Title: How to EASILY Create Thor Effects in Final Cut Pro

Hey filmmakers, how you doing? This is John Fuentes. Welcome back to Big Films, the home of action-packed blockbuster filmmaking. Today we're going to discuss how you used our VFX files from the Blockbuster Starter Pack in Final Cut. We're going to drag and drop it right into your scene. So let's jump into it.
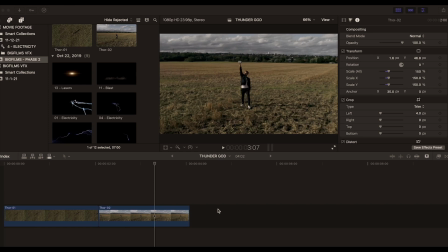(0:25)
Hey guys, welcome to Big Films Tutorial here in Final Cut, and we have a fun one today, so we want to jump right into this, right? So as you can see, we have Final Cut open, and as I scrub through my timeline, you might recognize some of these clips from my promo video, the Blockbuster Starter Pack,
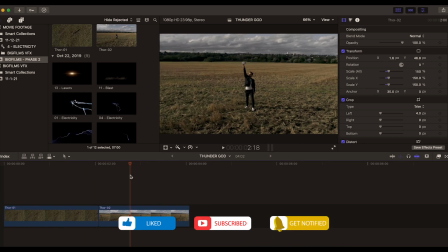(0:40)
highlighting the Thor scene with the lightning and thunders crashing down from the sky. And some people ask, hey, can you show us how you built that scene in Final Cut? So here we are. First, I'll introduce you to our incredible, amazing method actor, Special K. Clearly,
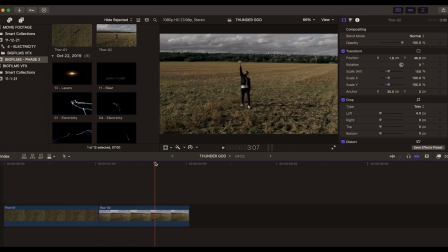(0:54)
we didn't have much of a budget here, so when we put out the casting call, Special K said, hey, if it's free, it's me. So he got the job. And as he's using the Statue of Liberty as motivation for his character, you can see he is keeping it nice and tight there.
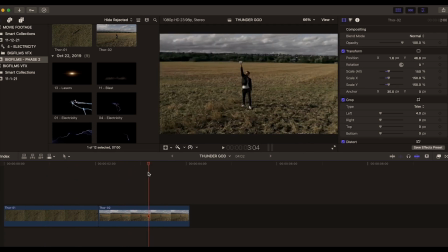(1:09)
And like the Statue of Liberty, he'll welcome us into a great tutorial. So let's jump to the top of the scene here.
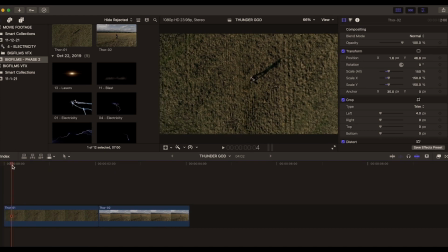(1:16)
What's happening in this scene is our hero is thrusting the hammer up to the sky, where it's reaching the apex and is commanding the lightning and thunder to come down, crash on him from the sky. So we want to place our cursor right where the apex of the hammer is at, and it's sort of like, boom, that's where that lightning will come through.
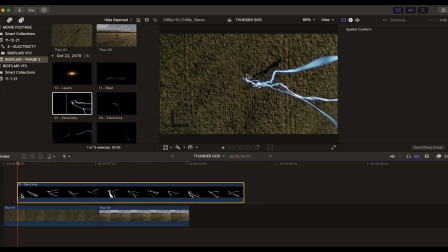(1:33)
So our first shot here, effects we're going to use here, is drag and drop it right into that position there, and we'll sort of trim this down nice and easy. And here we have our effect coming in from right to left. Now it already is looking poppy, right? You have the electric blue, everything's jumping, you know?
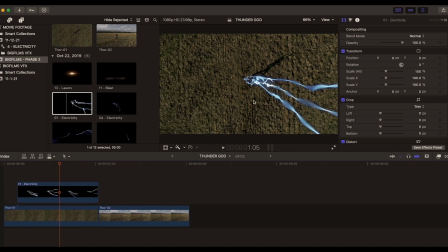(1:52)
But in terms, what I have a problem with this here is the screen direction right here, right? So you want to pay close attention to this tip right here. In screen direction is how the eyes is moving through the scene, where, you know, and coming in from right to left is sort of awkward, and it's sort of crushing the depth of field here,
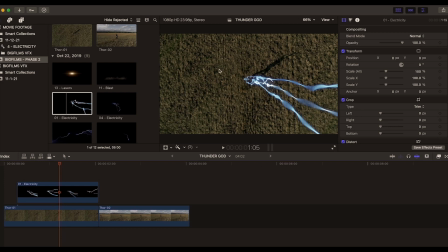(2:09)
right? And everything is happening over here, and it's all empty over here. So what you want to do is sort of rotate this around. And one way you can do that is just highlight your VFX file. You can see here in this little drop down menu, you have transform button, click on that, and you can take this little squiggly button and rotate it around just like that.
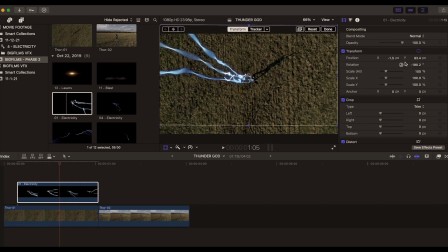(2:28)
Or you can also come into your effects control panel. You can see here you have a rotation tool here. You can go rotate it like that as well. All right. So let's kind of get this into position. You know, we want to scale it up a bit, drag it over like that.
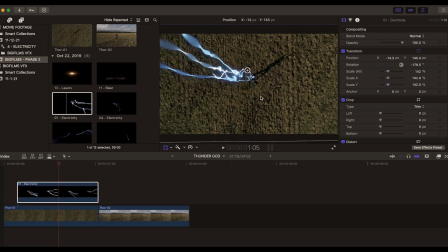(2:46)
This easy. And we can scale here like that and get everything into position, and it's nice and tight. It looks good. So now as I kind of come back and kind of boom, the lightning's coming down. As you can see, coming from left to right has a more cinematic appeal.
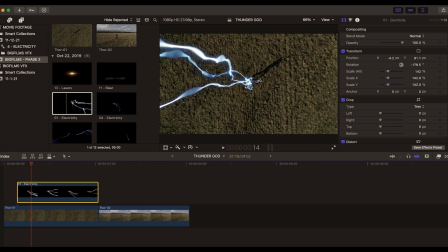(3:02)
It's more immersive, sort of bringing us through the shot itself, bringing us through the scene. And so think about your audience when you're, you know, editing your effects into your scene and how they're experiencing it and how their eyes are seeing it as well, the way you did and how wild you were when you watched our video. So the next thing you want to do here is look at our lightning effect here, right?
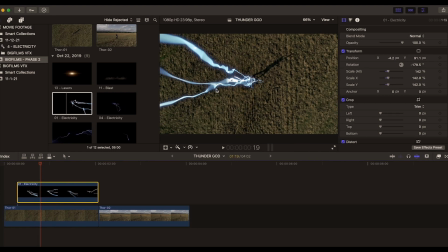(3:22)
It has this really awesome electric blue glow going on here, and we want to like have it blend into our scene a little bit more organically. And one way you can change that is in our blend modes here. So you see it's set to normal view. So in your effects control panel, we have our blend mode, and you're watching it in the normal view.
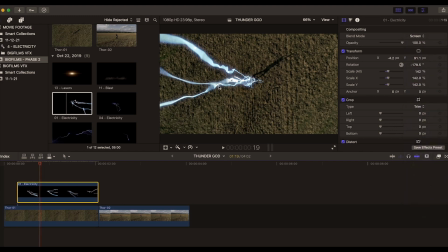(3:40)
So if you drop down the menu here and go to screen, you can see now it changes it into it blends into the screen, the scene a little bit more organically, which is pretty sweet and nice. It gives it more of a realistic lightning feel when it's coming down. That's like bam, boom. So you don't want to like bring too much attention to your effect by having an effect that doesn't look organic in your scene, right?
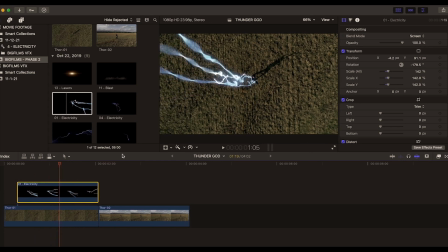(4:00)
You want to kind of have the effect serve your scene. So blend modes are great, and I'll teach you a little bit more about that as we kind of go along with the tutorial. So the next thing we want to do is think about what's happening to the hammer here, right? So the lightning is touching the hammer. There's like a reaction going on here.